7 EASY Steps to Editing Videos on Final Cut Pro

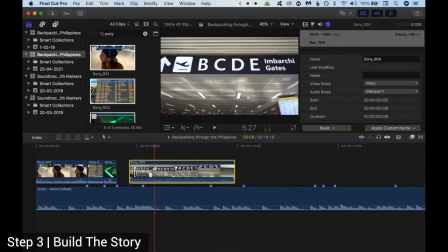[16:35]
Let's edit the next clips. I don't want to trim this clip because I want to show the whole movement, which is quite nice. Maybe I'll trim a little bit this from this edge. And then what I want to do is to speed it up.
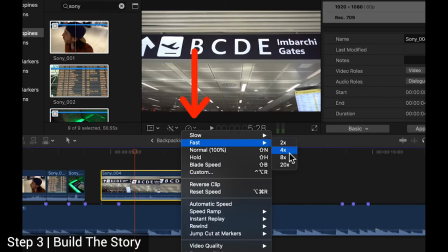[16:50]
So I click here fast and we speed it up by 4 times.
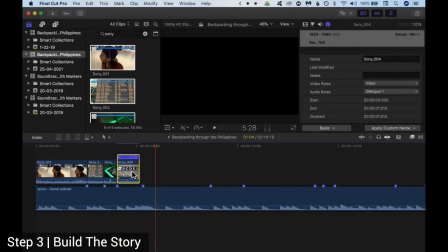[16:56]
Let's try it 4 times, maybe a little more. Sorry, a little less, so 350% to fit it within the slot.
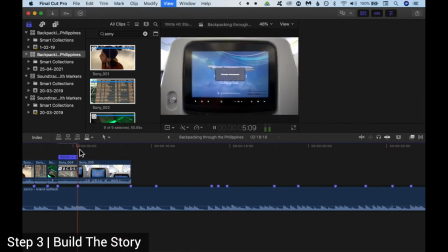[17:09]
Okay, that's cool. Try to fit it here, let's see how it looks.
We'd like to remind you this flight is KU-176.
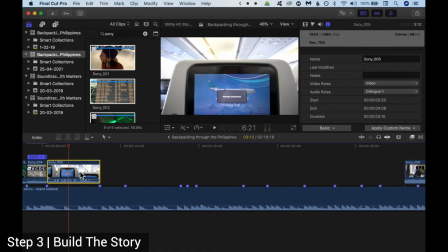[17:17]
All right. I also would like to keep the voice of the captain that is talking.
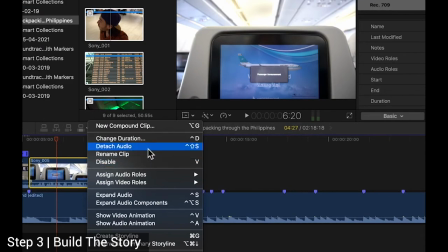[17:25]
So what I do is to detach audio. So I keep my audio separate.
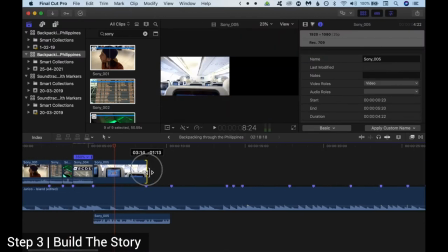[17:31]
Even if I cut my video here, my audio will still be here.
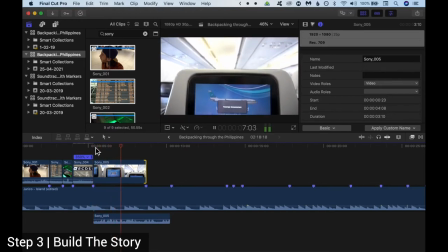[17:37] We'd like to remind you this flight is KU-176 bound for Kuwait.
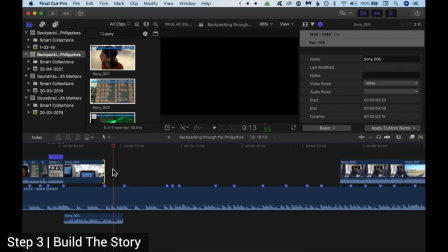[17:41]
Again, you know, all of this I go into detail step by step how to do every single thing in the full editing course.
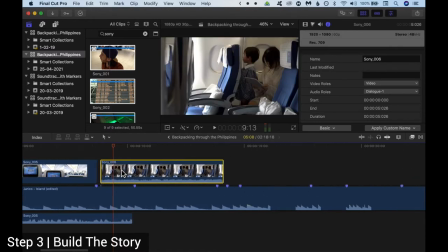[17:47]
But here, because of time, we don't have much time in this video, so I'm gonna go quite fast. Please stay with me. So the next one, the next thing to do is to trim the next clip. I think this is, yeah, this is nice.
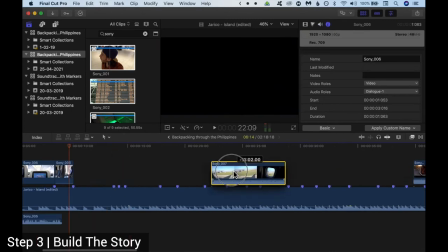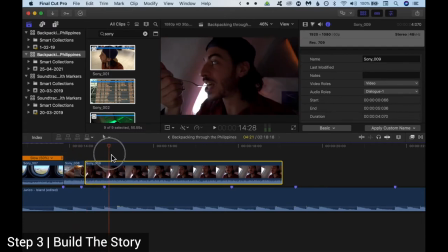[18:15]
What a stupid face I've got. Okay, so like, just wanna show that I'm eating, so just a little bit should be enough.
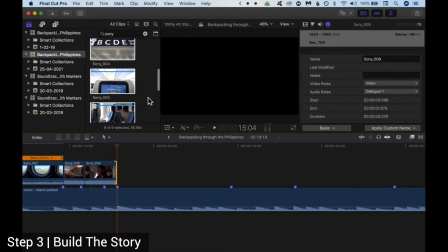[18:24]
I'm gonna continue and do this. Now I'm gonna speed it up, and otherwise it would just last forever.
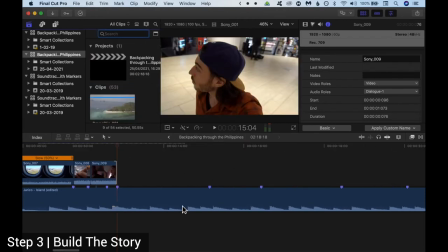[18:31]
So add all of your clips into the timeline like I've done just now. Try to fit them within the markers that you put on the audio track.
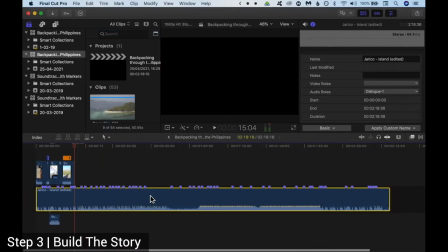[18:42]
Do like so until the end. Until basically you either run out of your clips or the music ends first, so your clips would continue appear. If that's the case, then you would like to put,
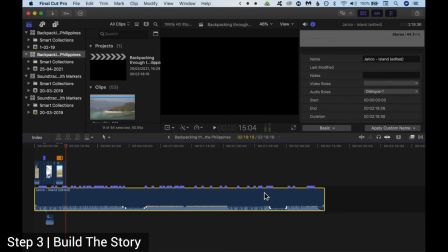[18:57]
you want to put another soundtrack when this ends, or maybe copy a part of this like so. For example, this is just an example, copy it and add it here if that matches, you know, the previous one.
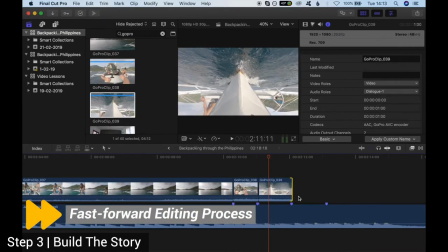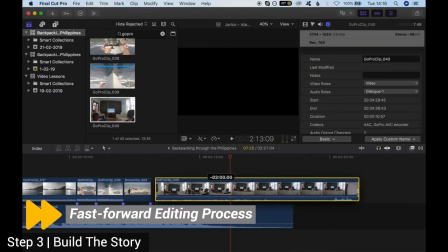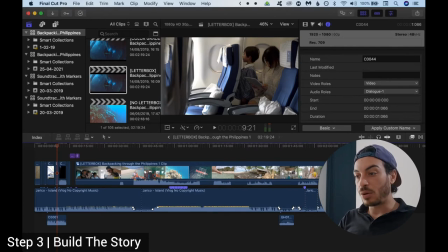[19:24]
After this process is finished, you should have all of your clips on top of the soundtracks. Here I've, you know, already made a little few adjustments, which I'm gonna show it to you right now, because in this section you're gonna learn about sound design. Sound design. So sound design, you know, is quite underestimated by many people because they just focus on the videos, especially when, you know, when they're starting out and they don't know a lot of things. So like, sound design, I believe, you know, is 50% in the importance scale for a video. Sound design is 50% important It's not only about video, because, you know, imagine watching like a movie without sound or without sound design nicely done. You know, it would sound very bad. Like, so your videos must sound good. In order to do that, other than having a good microphone, a good like audio, recorded audio already, you should also kind of pay a little attention when you edit a video. Also try to edit sound, as well as, you know, add sound effects at the parts where they can enhance the story. So don't overdo this, because then, you know, if you do this too much, if you add, for example, too many sound effects, it wouldn't sound nice. So just try to balance it.
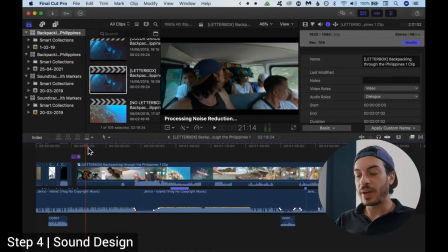[20:54]
I'd like to show you also where to find music for free online.
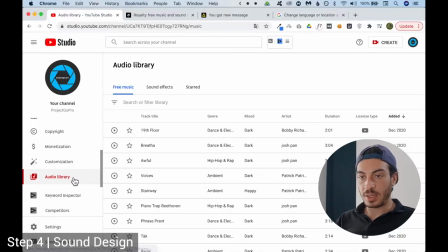[20:59]
You can find free music in the, as I mentioned before, in the YouTube audio library. I think for this you must have a YouTube account, a Google account. If you go into your YouTube studio, then go down here, audio library, you'll find free music,
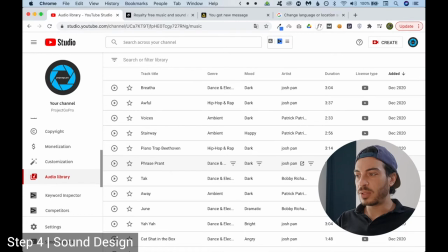[21:17]
which you can select and download for free, or also soundtracks. The library is quite big, but it's still kind of limited. So because of that, especially if you got like paid gigs or things like this, or you want to increase the quality of your music, of your edits,
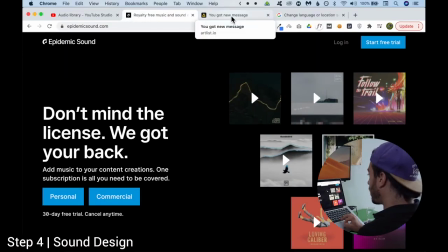[21:36]
then I would suggest you to get a membership in one of these two sites.
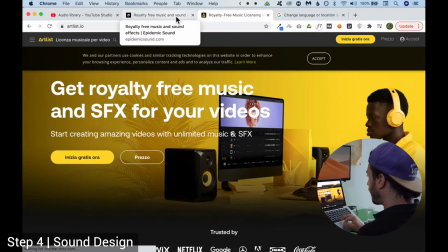[21:41]
This is not a sponsored video. It just, like, I've used them in the past, and I also use Epidemic Sound right now.
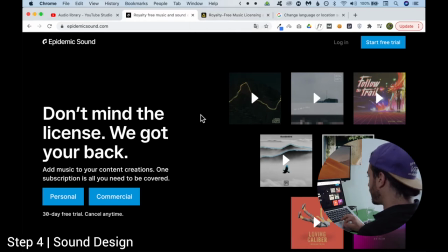[21:49]
So it's, you know, I suggest them because they are nice. They have a lot of artists inside, and they cover a lot of different
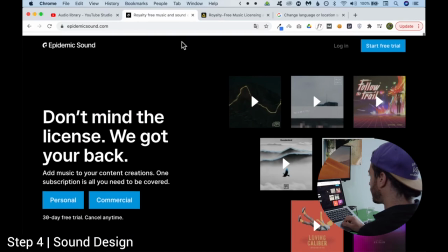[21:59]
music types and soundtracks, as well as sound effects.
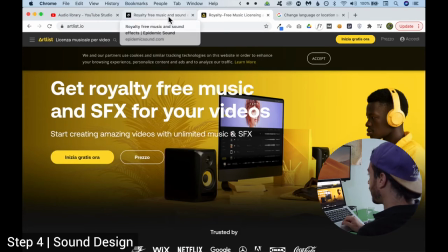[22:03]
So yeah, Epidemic Sound and Artlist. Shout out for them. Good job, guys.
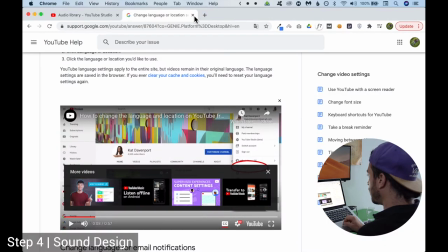[22:09]
So let's go back here.
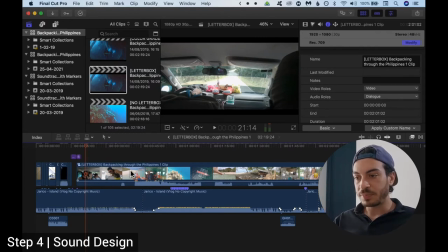[22:11]
After getting your soundtracks and putting all of the videos on top in a nice way with cuts on the beats,
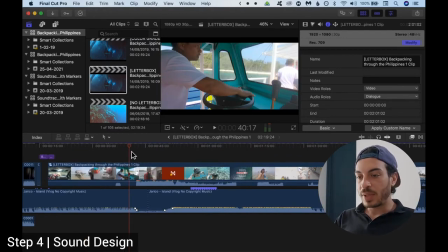[22:19]
now you can do a little bit of audio design. So like, understand where there is voiceover, like in this part, you don't wanna have a background music too high.
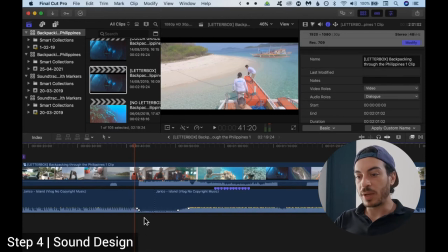[22:33]
So you need to lower the volume a little bit, like I've done here. You see, this line is 0 decibel, which is like as it was recorded, and then I lowered the volume down to 21 decibel all the way until here,
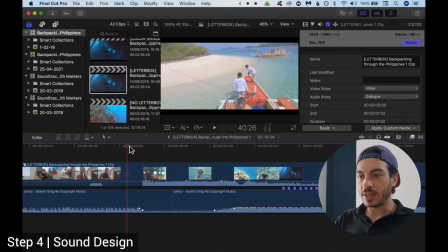[22:50]
because here I think there was a voiceover or the guy was talking. Let's have a look.
You'll be our tour guide today.
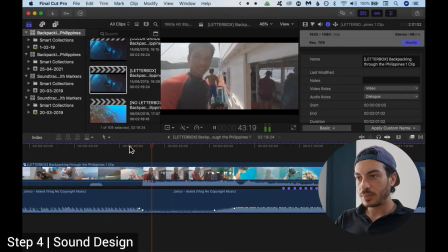[22:58] Yes.
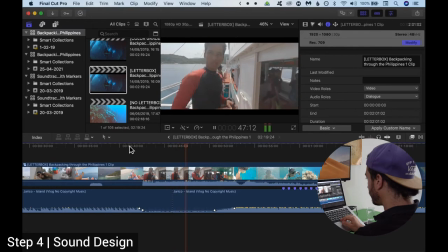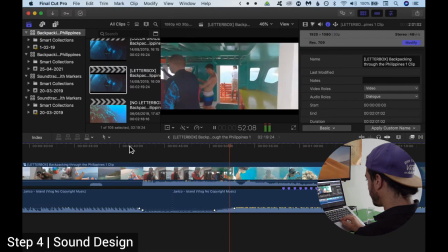[23:05]
Nice. And then here starts again.
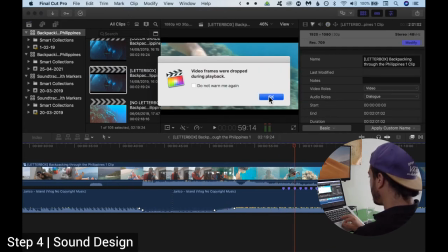[23:13]
The music goes up again, because this is like an action scene,
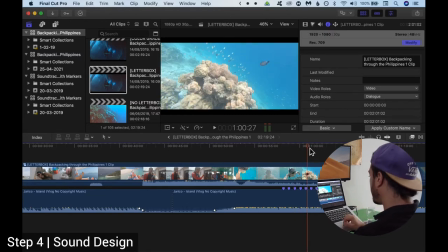[23:17]
so it's nice to have good music in the background that you can hear very well.
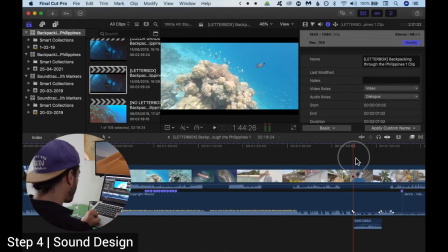[23:23]
And on the parts where there is voice, you just lower it a little bit, like here again.
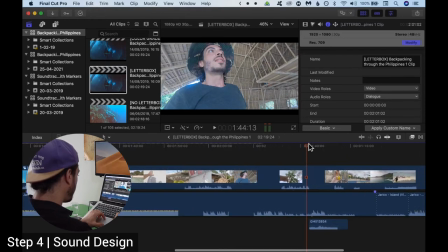[23:31]
How do you do that? By
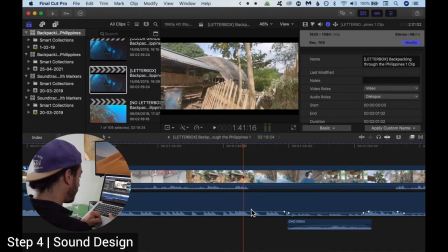[23:36]
pressing Alt on your keyboard. You see, when I press Alt, this plus icon appears, and then you want to click here, and then next to it again, and then drag this part down.
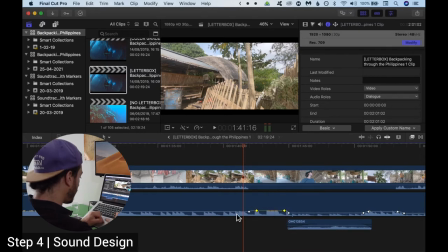[23:55]
You see, you can create sections by adding points, and then, you know, lower or higher these sections, the volume of these sections.
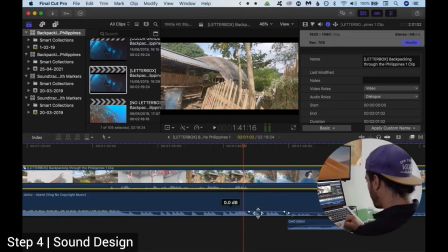[24:09]
It's very simple. So let's have a look what I've done here.
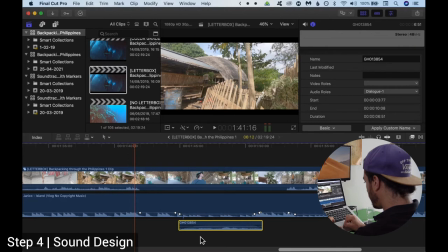[24:13]
Here there is a voiceover, as you can see, it's detached from the video, but it's down here. So here I had to lower my music a little bit in order to, you know, to hear what I'm saying.
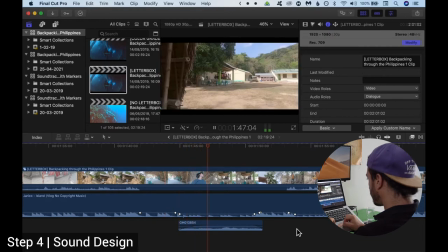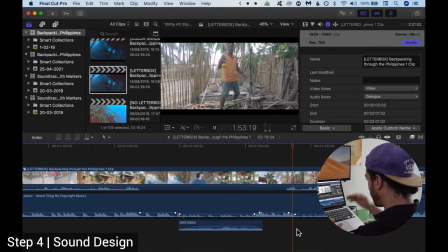[24:34]
Up again, down again, because I'm talking.
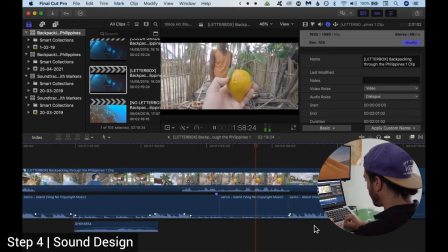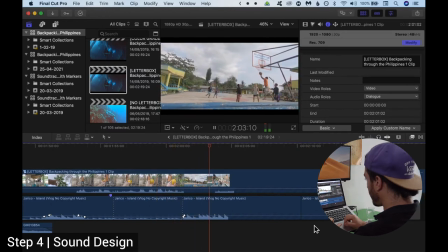[24:44] Tisa, the name.
Here again, there is an action, so the music goes up.